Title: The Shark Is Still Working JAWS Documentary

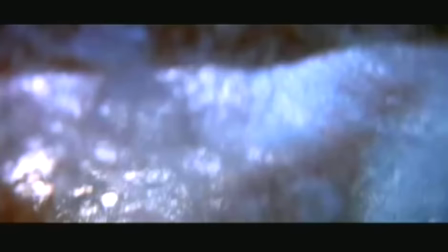The Jaws theme was so provocative and symbolic of the shark that he saved us, really, because the many times that we didn't have the shark, all we had to do was point the camera out to sea and play his score, and everybody screamed. And half the film, you don't see the shark. You don't have to. You hear that theme, and it puts it, oh my God, he's out there somewhere, and he's gonna get somebody.
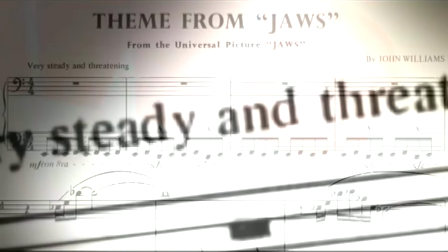I just think it was the most brilliant couple of notes that he's ever written, because it's lived beyond the movie, and it's become the thing that kids do with each other when they're playing in the pool. You can always creep up on somebody and go da-da-da-da, and in the post-Jaws world, it means something.
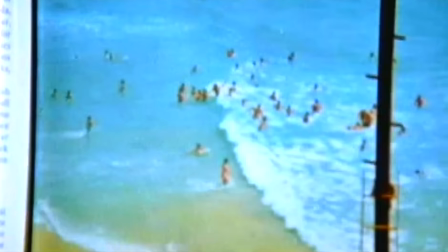In Australia, they use the shark theme as a warning sound on the beaches. I love that in the loudspeakers. Bum, bum, bum, bum. Bum, bum, bum, bum, I'm out of here. No one would stay in the water listening to that music. Every movie after that, whenever you saw any kind of a monster beast, especially sea stuff like a shark, octopus, whatever, it was like the pounding.
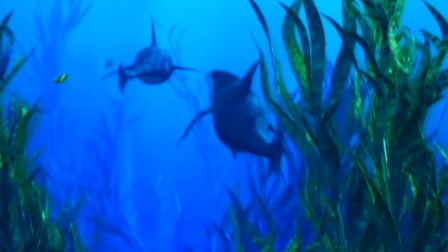Boom, boom, boom.
Da-dum, da-dum. Don't. Da-dum, da-dum, da-dum.
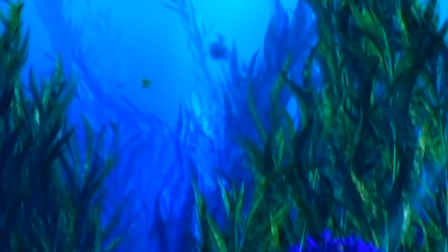Don't. Da-dum, da-dum, da-dum. That song gives me the creeps. What do you mean? It's our theme song.
It's very flattering. You know, you think, oh, great, that's, you know, it's whatever I've written has made it to that level.
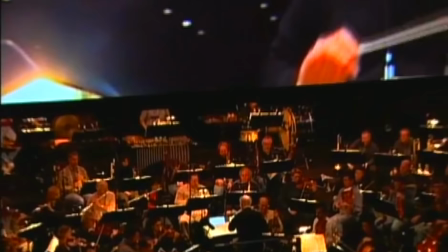That's one reaction that I think is natural, and I'm always pleased about it. The fact that it gets up off the paper, into the orchestra's hands, out through the microphone, around the world, back into my own living room, which is my own studio where I've been working sometimes years later, is quite a miraculous, electronic trip that composers in preceding centuries would never have had the pleasure of experiencing. So we're lucky that film and recorded music and so on has the reach that it does.
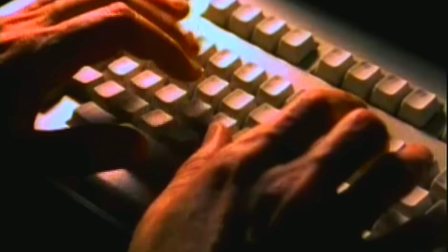While the digital effects revolution, which took hold in the early 90s, promised to offer filmmakers tremendous creative freedom,
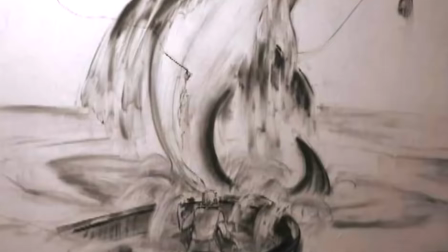the legacy of Jaws reminds us that being unable to show everything you want really can be a blessing in disguise.
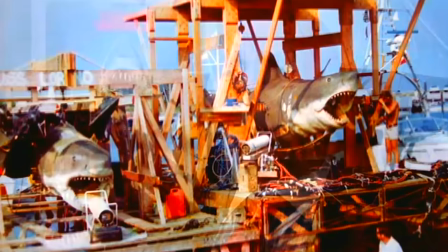We complained about the shark not being able to perform because it couldn't.
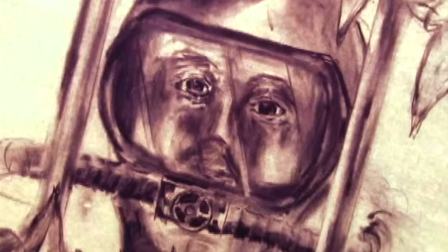It was never ready. That was what saved us. That was the artistry of the film.
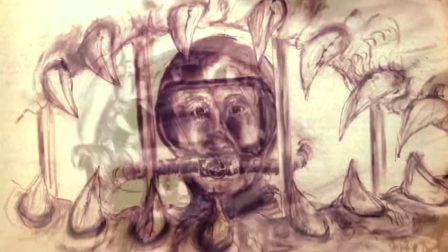If Jaws never existed, except in the year 2005, I would have had the digital tools to have much more of the shark in the movie. Therefore, I would have ruined much more of the movie. Had we been able to computerize a shark,
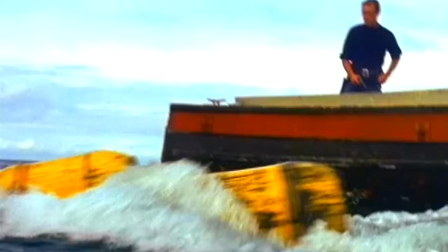a lot of the wonderful elements of the picture, like the barrels, would never have been thought of. That was an idea that came during the production,
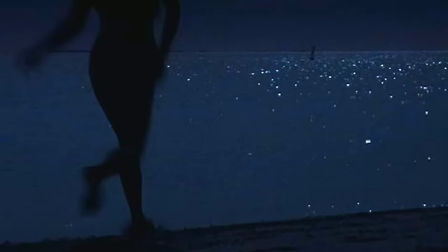and out of frustration of not having the shark, we didn't have anything else to shoot.
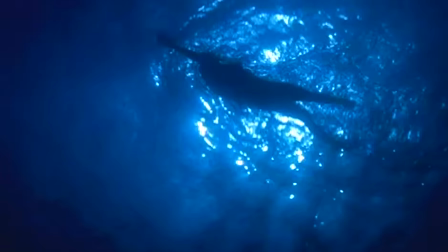In the very first scene with the girl being pulled back and forth, this shark was supposed to be there in the picture at that time. We only showed it later because we didn't have it earlier.
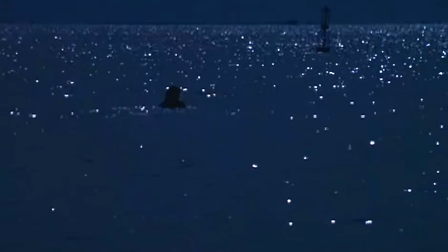They began Jaws in the opening scene by not seeing the shark, and I think it was more terrifying.
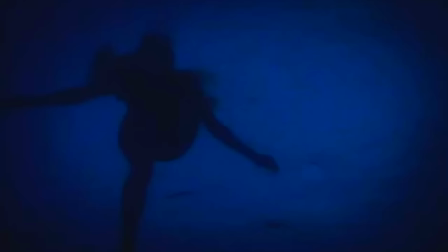Not seeing something, I really believe, is more terrifying, because visually you're all right with it.
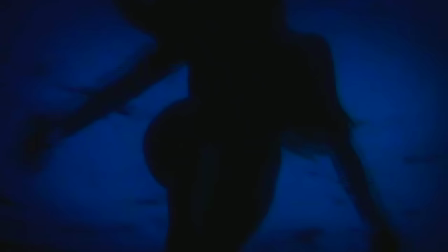But if your imagination runs wild then it can be anything.
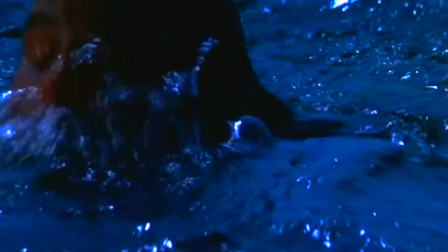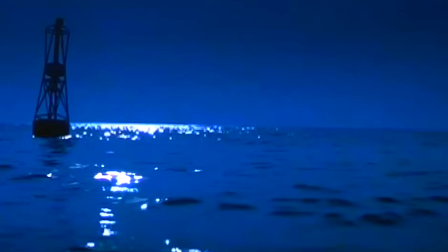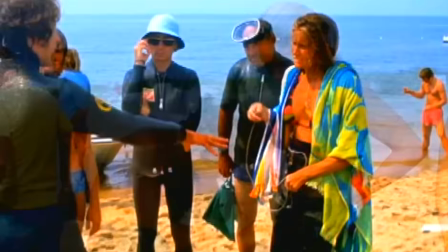I did that because the shark kept breaking down. And today, a digital shark would not break down. There'd be some nice interactive water explosions to marry the digital shark with the actual water. That's all it would be.